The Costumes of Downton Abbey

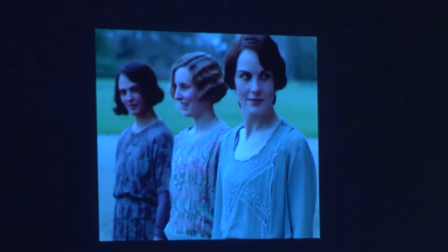1489s
Again, as the show progressed, the need for a strong color definition lightened. But here you can see, even though their palette is very similar, there's a difference in style,
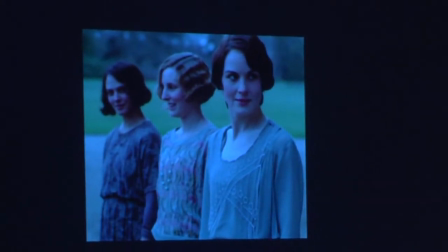1500s
where Sybil is more bohemian, Mary is a little bit more classic, and, well, Edith is Edith.
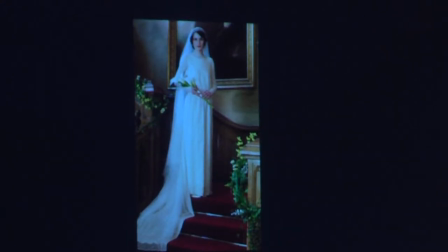1510s
This is Mary in her wedding dress. To me, to my mind, one of McCall's greatest challenges was in the bridal gown designs for season 3. Can you make that one bigger?
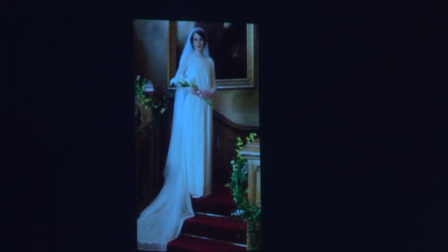1526s
Or not? It's okay. No. It's okay. Anyway, we all saw this dress, right? Stunning? Yes?
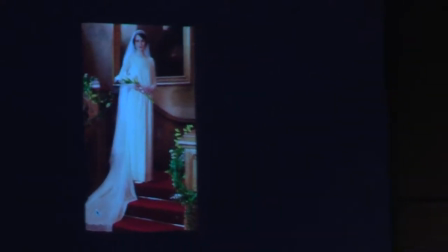1535s
What she wanted to do was make Mary's wedding dress contrast with how hard and cold Mary had been as a single woman.
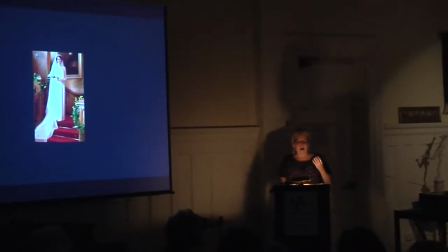1543s
She wanted her to look softer, understated, delicate, and romantic.
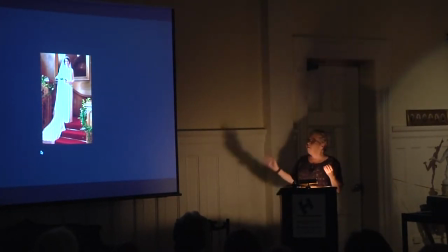1549s
And she also wanted Mary to shimmer. So the fashion at the time was for lace or satin. She knew that lace would be better for Mary. And Swarovski provided the crystals, and they were hand-sewn onto the dress.
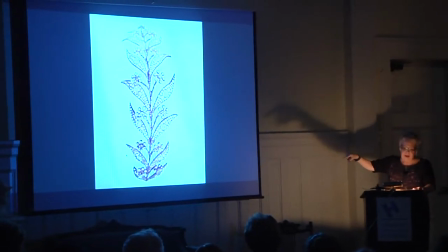1568s
This is from the tiara. This was an 1830s diamond tiara rented from Bentley and Skinner in London.
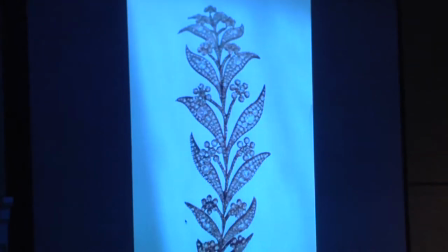1575s
The frame was altered so that it could be worn lower on the head, valued at £205,000.
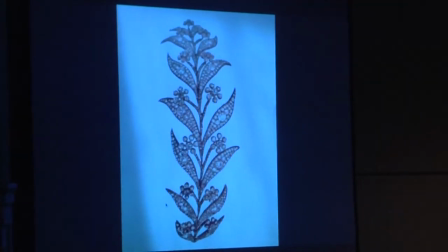1582s
Pounds are more than dollars. This tiara, when you do film, you have set costumers.
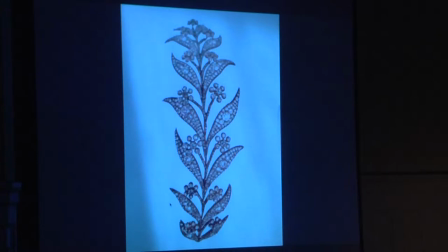1588s
So I think most people know about what it's like on film shoots nowadays because there's all these behind-the-scenes things. But there are set costumers so that every time you as an actor, they say cut, and they're about to reshoot it, I'll come. I wouldn't, as the costume person, I might check your scarf, and the makeup and hair person might, I forgot I have my dog here, the makeup and hair person might powder you, make sure your hair is in place. So there's a set costumer who helps all the actors. This tiara had its own set costumer because it was worth that much. Can anyone tell me where we see this tiara a second time? Dun, dun, dun, dun, dun, dun, dun, dun, dun, dun, dun, dun. What? Edith's almost better. Who said that? Thank you for being fabulous and smart. Yes. We would have been here all night. Wouldn't have been pretty. Yes. A family like the Crawleys would have had a family tiara, of course. Don't we all have family tiaras? Would have had a family tiara that was handed down through generations, so that although each girl would have her own dress, the tiara was something that had been worn forever. So here is Edith wearing the tiara. There were two considerations in designing Edith's wedding dress, the two big considerations. One, obvious. Edith had to look pretty as a bride, right? She had to look beautiful, because brides do that. And it had to be all the impact of rejection at the altar was much more powerful dramatically because she looked so stunning.
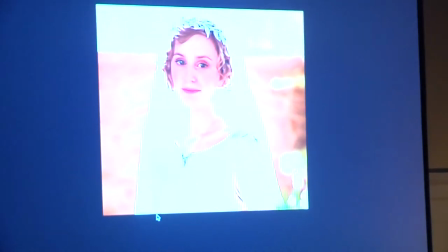1694s
But as important as how she looked at the altar was how she looked, and let me get to that.
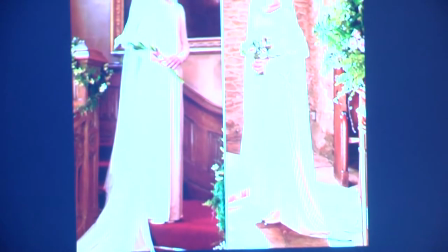1702s
How she looked at the altar was how she looked when she hurled herself onto her bed.
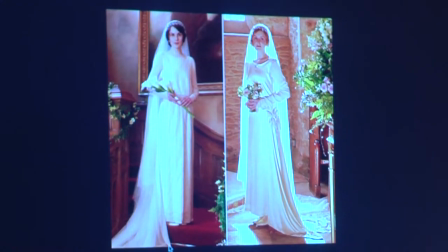1707s
I mean, I tried to find a still image of that to show you, but so powerful and poetic.
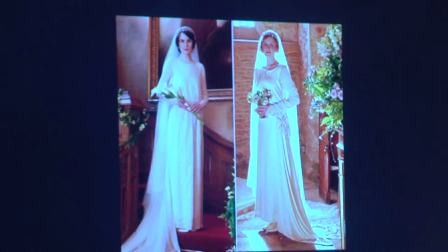1714s
And when she throws her, I think it was her veil, down the from the second level, and it just floated down.
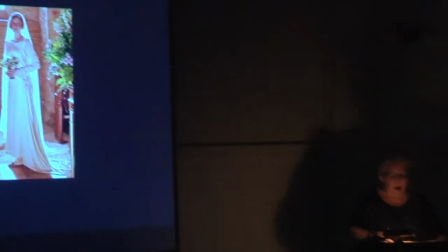1725s
It's just gorgeous. Absolutely stunning. During the past two seasons, I have loved the contrast.